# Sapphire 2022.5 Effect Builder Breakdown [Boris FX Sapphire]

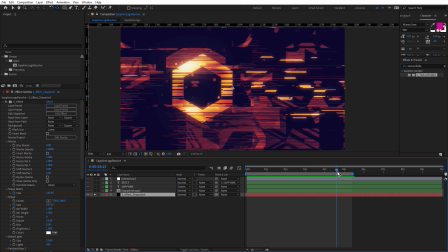12:22 That's because I've set wrap in parallax strips to reflect, but you could also use tile if you wanted to.
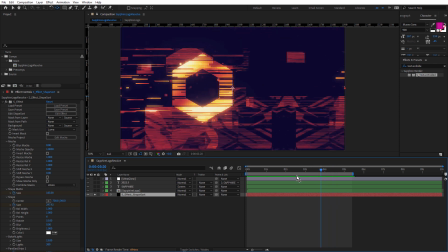12:30 And as for the background, I've set a couple of keyframes again for parallax strips,
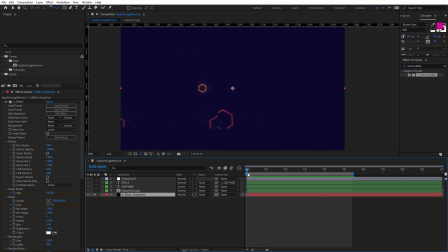12:34 just so it starts almost empty and then those strips start to slide on and fill the frame. If I just press the U key with that layer selected,
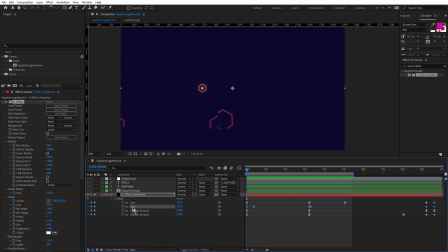12:48 there's keyframes for the shape effects and keyframes for shape matte and the manual amount for both parallax strips effects. And you can see how I've used easing in and easing out just so that we ease out and ease into the keyframes.
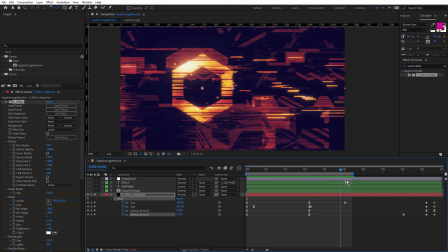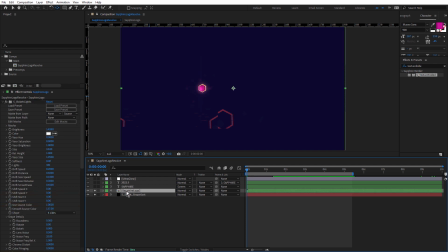13:12 Now above that, we have the Sapphire logo inside a pre-comp and there's a couple of keyframes here for scale.
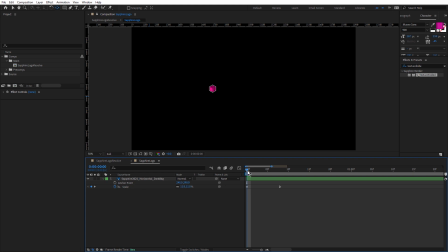13:20 So this is just doing a little scale up.
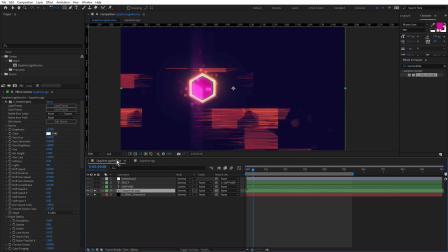13:24 And if we come back to the resolve, you can see that scale is matching the scale of the Sapphire shape effect, but it finishes before the Sapphire shape size animation.
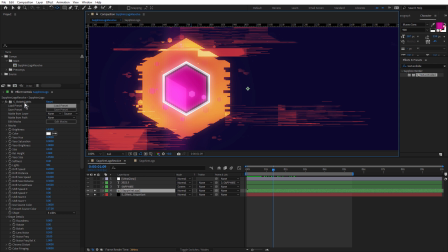13:37 And notice also that the logo has the Bokeh lights effect and that's using the same use source color parameter set to one. And because we're using the source color, that's why the bokeh lights are pink.
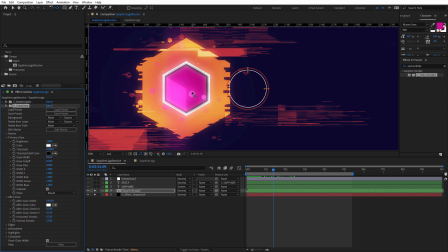13:50 Beneath that, we have Sapphire Ultra Glow, just for a nice soft glow. You'll see there is a bit of vertical glow going on there.
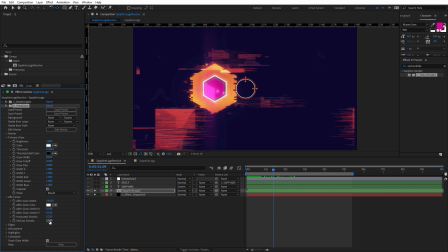13:58 That's because I've set afterglow vertical streaks to two, about 2.3 here, which is a really nice effect. Above that we have the Sapphire text and the 2022.5 text
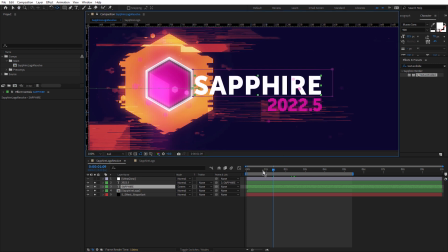14:14 and notice there's masks applied to both of these and these slide out from behind the mask.
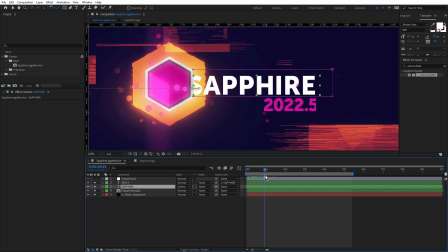14:23 Let me just quickly show you how that effect was created.
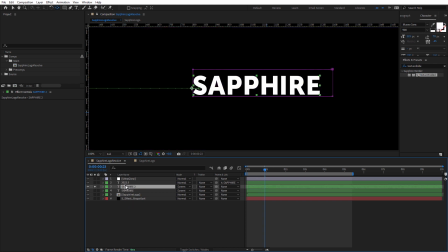14:26 I'm just gonna duplicate the Sapphire text and just solo it, just hit the U key and just remove the keyframes. So I've keyframed mask path and position. So I'll just add those keyframes back in again. Just move ahead in time slightly. Grab the pan behind tool, which is this one here.
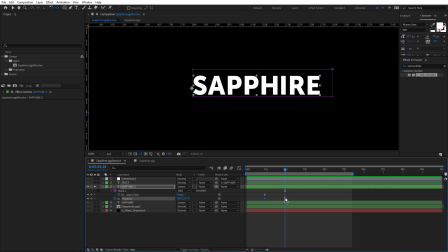14:44 I've already got mine selected. And watch what happens down here. You'll see a couple of keyframes I created when I click and drag. So it's creating keyframes for mask path and position. So it's animating the position of the text and also the mask.
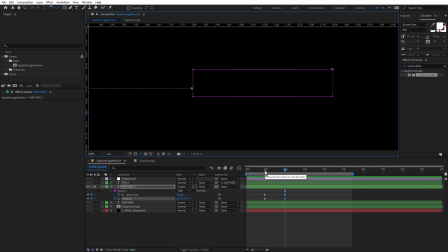15:02 But what happens is it appears that the mask isn't moving. So that way we get this reveal from behind the mask. I love that little technique.
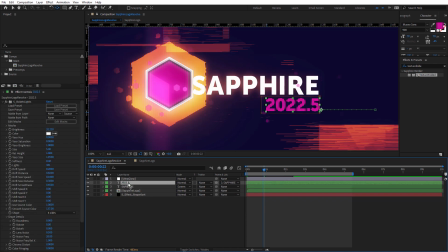15:16 So I did that for both the Sapphire text and the 2022.5 text. Let me just solo this text.
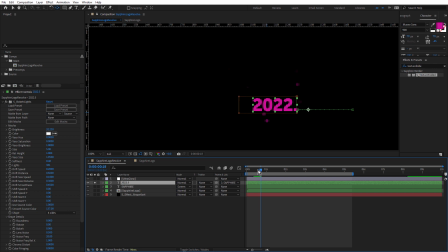15:24 So you can see that's revealing in the opposite direction, but that text is also parented to the Sapphire text. So the Sapphire text has some position animation keyframes,
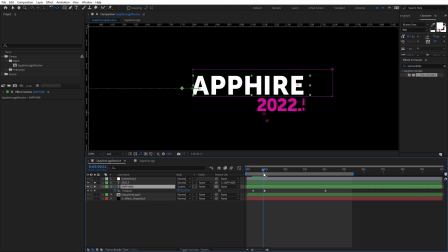15:39 which we just saw how to set. And because the 2022.5 text is parented to it, it slides along with that as well, which gives a really nice sort of cohesive reveal.
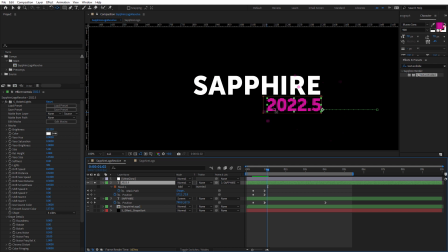15:56 Notice also that 2022.5 has bokeh light supplied. And the last effect is ultra glow.
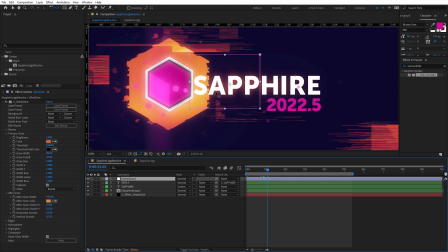16:04 Now this is just basically being applied to the text and the area around the text just by using a mask. I didn't want too much glow on this text. If I bring it all the way across here, I thought that was way too much. The kind of effect I was looking for was that the orange hexagon was sort of generating light
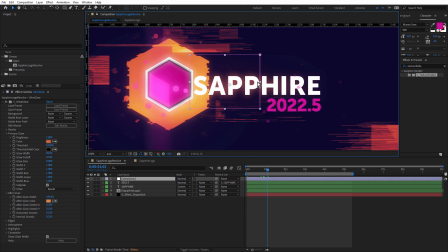16:23 and the text was glowing or the text closer to the shape was glowing. And then we've got this sort of fall off where we didn't get any glow here.